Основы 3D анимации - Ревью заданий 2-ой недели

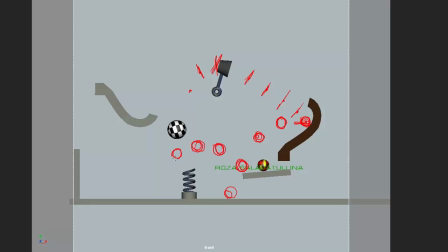На пути вниз будет понемножку ускоряться. Вот так. Может быть, это чуть выше. Чтобы, опять же, у нас была дуга. Бум. И тогда мы будем видеть его правдоподобное движение.
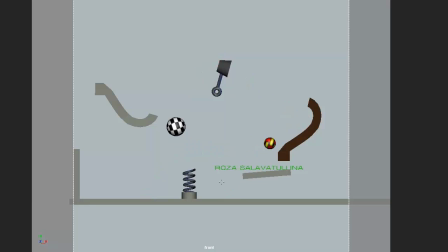Вот. А тут что-то его примагничивает. Мы видим, как он... ударяется, с каким спейсингом он летит. Он ускорился, очень сильно ускорился, ударился. Бум, потерял скорость. Окей, полочка отскочила, из-за этого он потерял скорость.
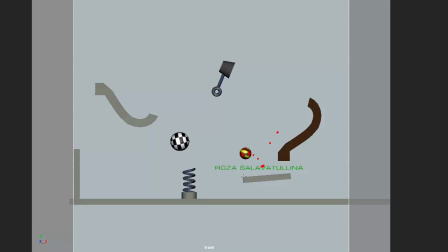Он здесь. Летит по дуге, красиво. Теперь поменял направление. Мы видим, куда он отскочил. Теперь, видимо, из-за уголка...
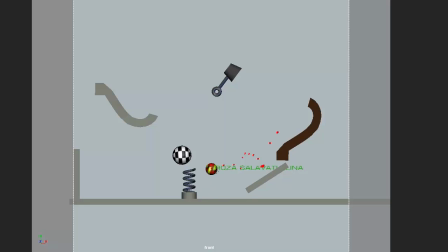начал лететь в другую сторону, но опять же начал ускоряться, и опять в воздухе поменял направление и пролетел сюда. Вот, вот его траектория движения. Ну, это не дуга. Вот, так что, есть над чем поработать.
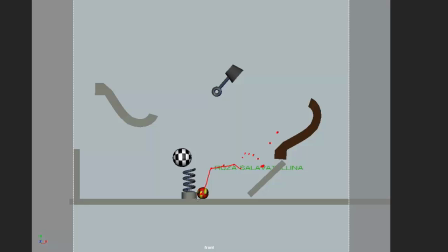А мы на следующей неделе уже переходим к оверлаппингу, так что обязательно все просмотрите. Те, чьи работы не попали на ревью, обязательно просмотрите вот свои работы на вот эти первонедельные ошибки, которые, ну, обязательно нужно убрать,
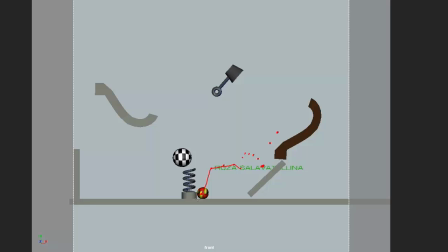если вы хотите идти дальше и успешно идти дальше с умениями создавать анимацию. Потому что с каждым разом наши задания, наши анимации будут сложнее и сложнее. А если мы с мячиками сейчас не справляемся так, как это нужно делать, то что будет с персонажами?
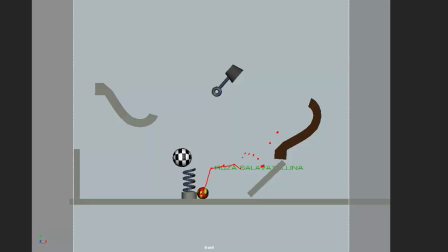Вот. Окей, а мы идем к следующей работе. Ее прислал Сергей Маркаидзе.
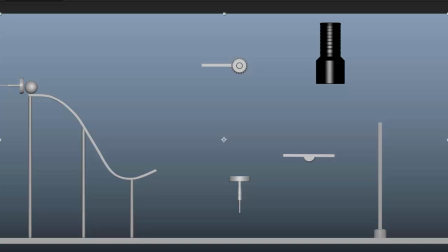О, что-то интересненькое. Покатили. Пум. Угу. Ну, разница в весе есть, тоже хорошо. Бум.
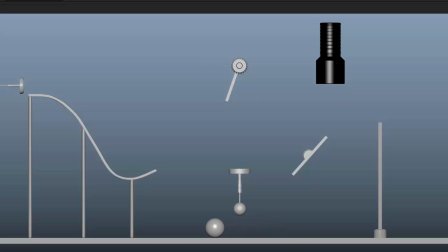Видно, что большой мячик легкий. В конце легкий большой мячик не должен был так долго прыгать. Он бы быстрее остановился. Как бы немножко поменялось у него его материал, да, из чего он состоит, какие его свойства.
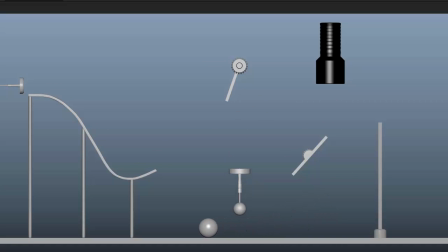То он был такой легенький, то он начал таким быть прыгучим. Вот, маленький мячик. Чуть нужно поработать со спейсингом. Ну, сейчас посмотрим на них.
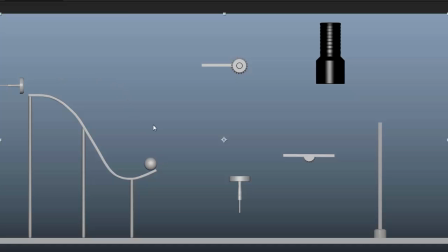Вот, тут маленький мячик взлетает. Он не может взлететь выше этого наклона.
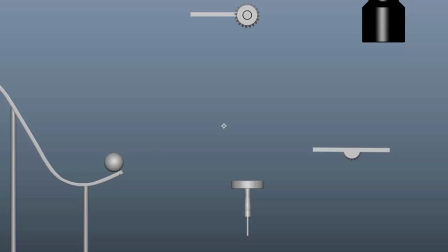Соответственно, нужно было бы, ну, подправить эту горку, потому что мы видим, как она выходит. Ну, под каким направлением. А он взлетает выше. Ну, как будто что-то его еще снизу разгоняет.
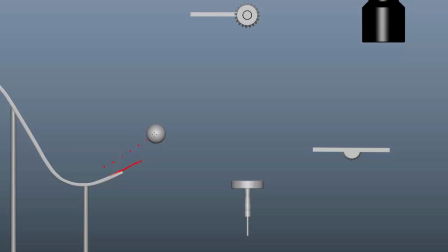И что мы видим? Линейную скорость. Опять же... в реальном, как бы в просмотре в реальном времени это не так особо было заметно. Было видно, что что-то немножечко не так. Но я как бы рисую это для того, чтобы показать наглядно, во-первых.
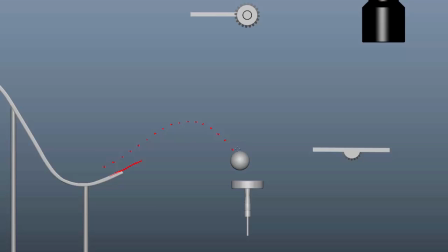А во-вторых, нам нужно освоить тайминг и спейсинг. Вторая часть дуги хорошо, он ускоряется. Есть контакт. Вот, но теперь отскок очень неправдоподобный. Он упал на ровную поверхность. Под каким углом он сюда влетел? Его должно было под таким же углом отсюда и выкинуть.
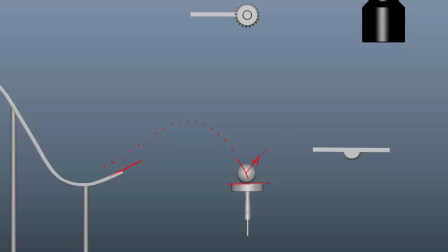Значит, куда-то туда. И, соответственно, его дуга была бы, ну, даже еще меньше. Если та была вот такая, значит, это будет вот так. Но его почему-то выкидывает вверх.
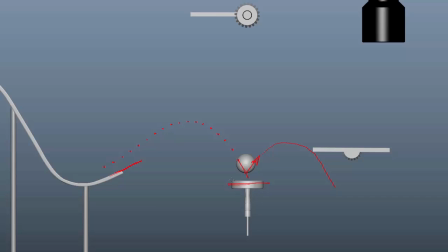И выкидывалка, она его сильно не толкнула. Она вот, сама выкидывалка вот сколько только пролетела, да? Его спейсинг на пути вверх вот какой. Вот, маленький.